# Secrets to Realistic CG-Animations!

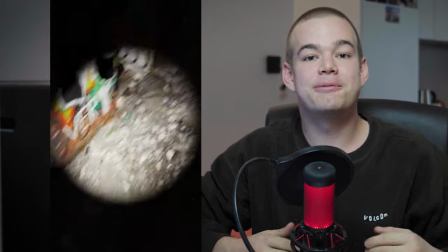(0:00)
I recently made this spooky Halloween animation in Blender.
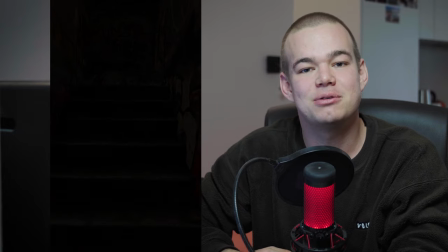(0:03)
In this tutorial I want to use it as an example to share three useful tips to make your CG animations look more realistic.
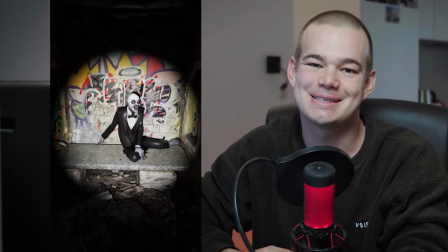(0:11)
Let's get started!
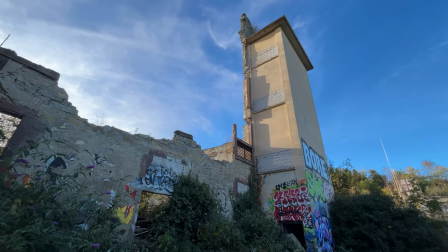(0:16)
At first I needed assets to fill up my scene. Since I want to make it as realistic as possible,
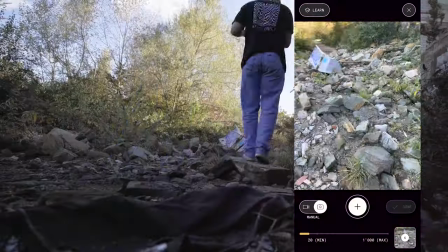(0:22)
I decided to go to an abandoned building nearby and capture some photo scans. photo scanning makes
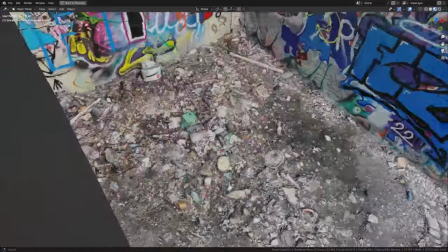(0:28)
realism so much easier since you get all the detailed textures and
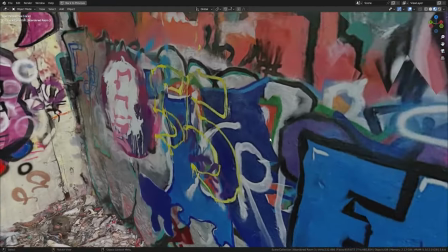(0:33)
imperfections of the real world it is also a lot of fun to go out and
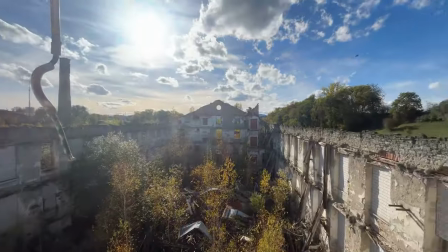(0:38)
find inspiration in the world around you photogrammetry has never
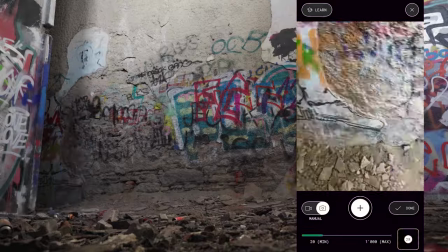(0:42)
been that easy and affordable as it is now basically all you need is a
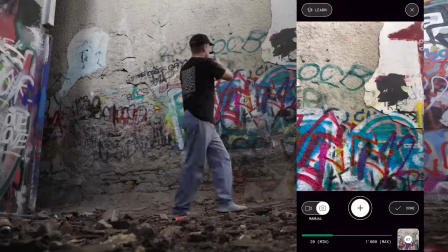(0:47)
smartphone if you want to learn how to create and process photo scans with your
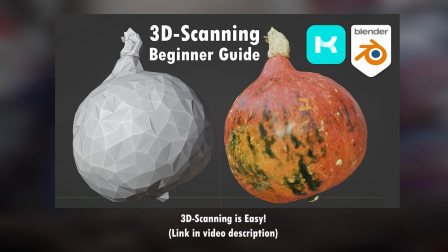(0:51)
phone check out this tutorial I made a while back in addition to the scans I made visiting the abandoned building was also really valuable to gather references and find inspiration.
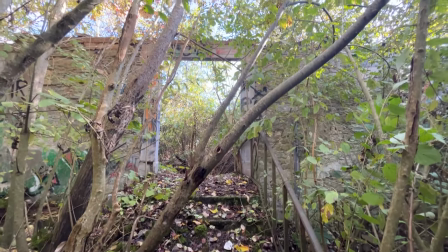(1:03)
Unfortunately I couldn't do as many scans as I wanted since a lot of places were just too overgrown or didn't have enough light to get usable scans.
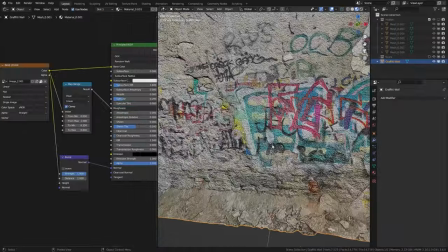(1:12)
Back home I optimized the captures and prepared them in a separate blend file.
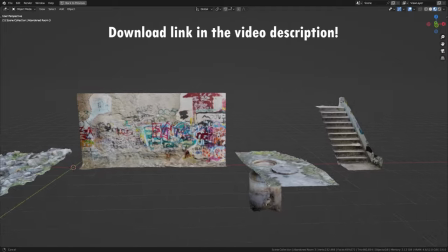(1:18)
You can download all of them for free with the link in the video description.
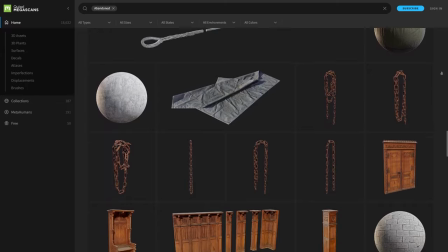(1:22)
In the end I also used some assets from the Quixel Megascans library to fill up the scene.
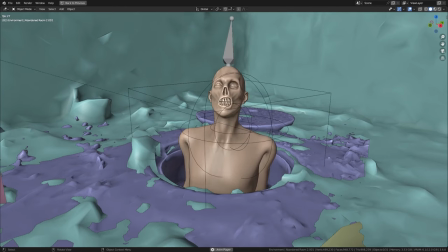(1:31)
One of the biggest challenges for this project was to animate the three characters.
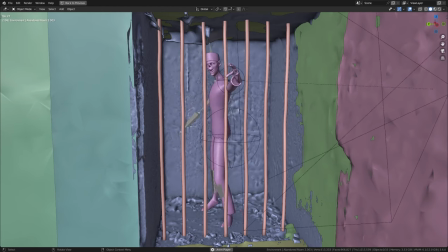(1:36)
Manually animating them is really hard and takes a lot of time, especially for someone like me who doesn't have a lot of experience with character animation.
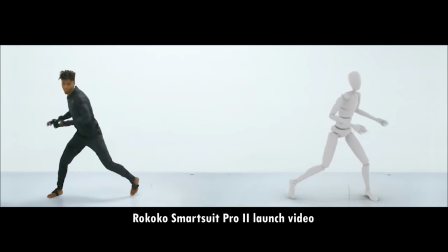(1:46)
This is why I recommend you to make use of motion capture. This is not only a lot faster, but also a lot more realistic.
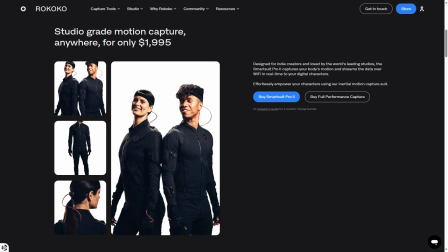(1:54)
For this project I used a smartsuit pro 2 that rococo has sent me.
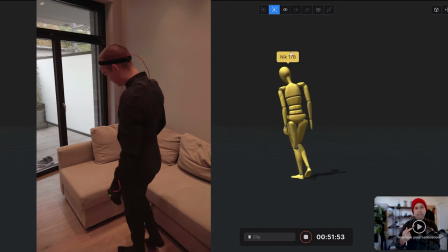(1:59)
It was really easy to set up and connect with the computer.
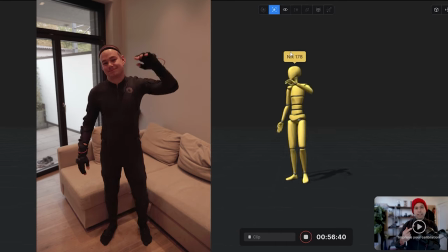(2:02)
Once connected I can do any movement and directly record it with the rococo studio app.
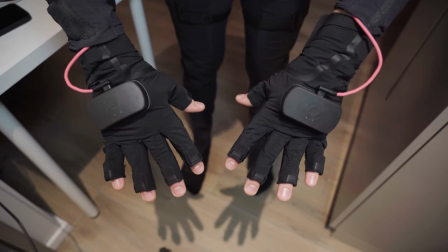(2:08)
Additionally you can also add the smart cloths to record the movement of the hands and fingers. But don't worry if you can't afford to invest in motion capture gear like this. There is a free alternative available.
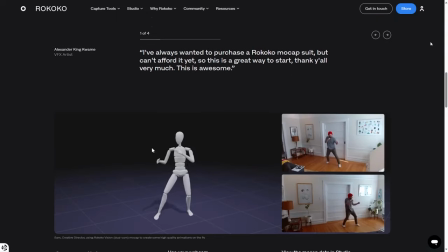(2:20)
Rococo Vision is an AI based video motion capture tool. All you need is a video of you acting out the movements.
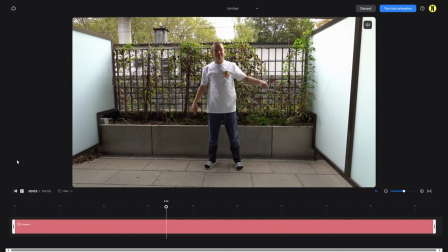(2:29)
Upload it to the servers and you'll get back a 3D character doing the exact same motion.
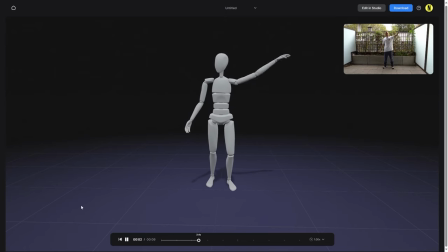(2:35)
It isn't as precise as the smartsuit, but it is 100% free to use.
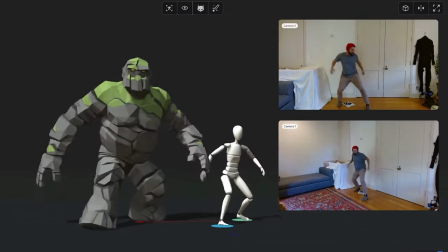(2:40)
However, you can get very precise results by uploading two videos with different perspectives of your acting.
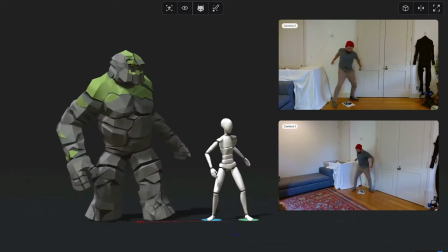(2:47)
This is a new feature and requires you to get the pro version, but you can test it out for free with a 14 day trial.
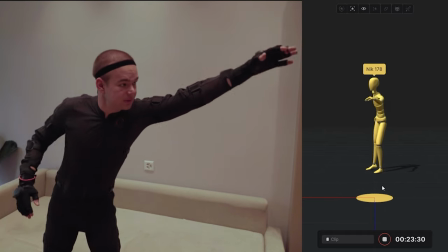(2:55)
So I acted out the movements for the three different characters and recorded them with the smartsuit.
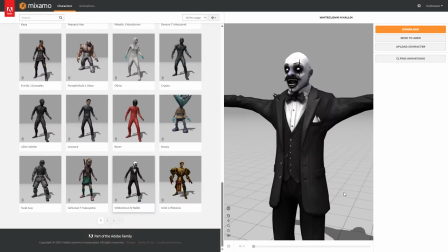(3:01)
The characters themselves are from Mixamo.com and can be downloaded for free.
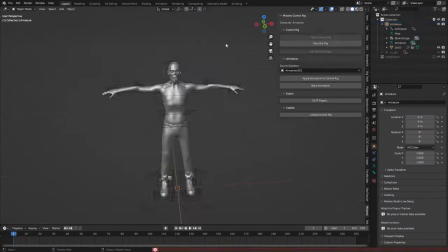(3:06)
I then brought both the Mixamo characters and the motion capture data into Blender and did the retargeting.
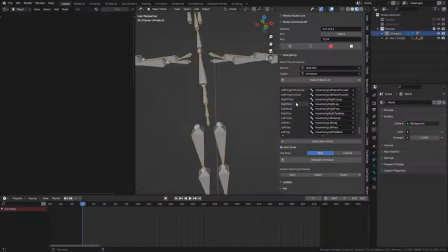(3:13)
If you want a detailed explanation on how this workflow with Rococo and Blender works, you can check out the video description.
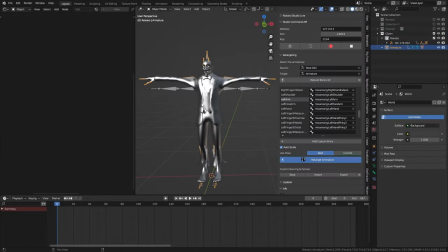(3:21)
I made a list with in-depth tutorials that perfectly explain this process.
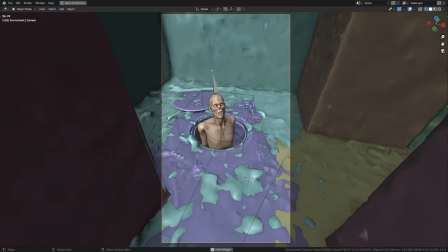(3:29)
For a CG animation to look believable, not only the assets but also the animation of the camera must feel natural.
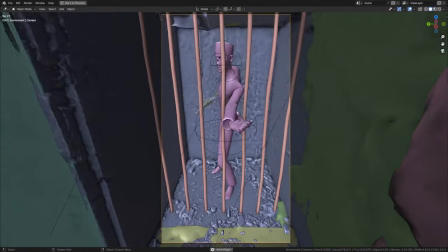(3:36)
Currently, the camera animation in my scene is too perfect.
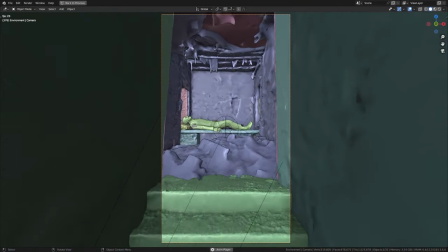(3:40)
In reality, the camera would shake and wiggle around quite a bit, as if someone was holding it in their hand. That's why I really like the Camera Shakefy add-on by Ian Hubert and Nathan Wechdahl. It is completely free and you can download it with the link in the video description.
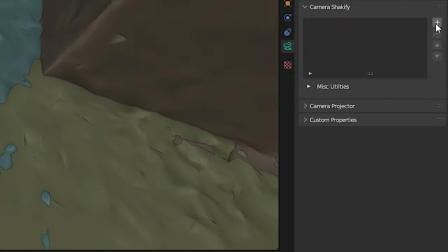(3:57)
With it installed, simply go to the Camera Properties and in the panel of the add-on, you can quickly add various realistic camera shake presets.
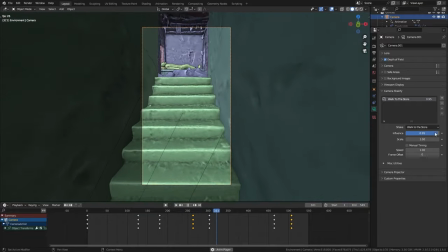(4:05)
In this case, I used the Walk to the Store preset. set.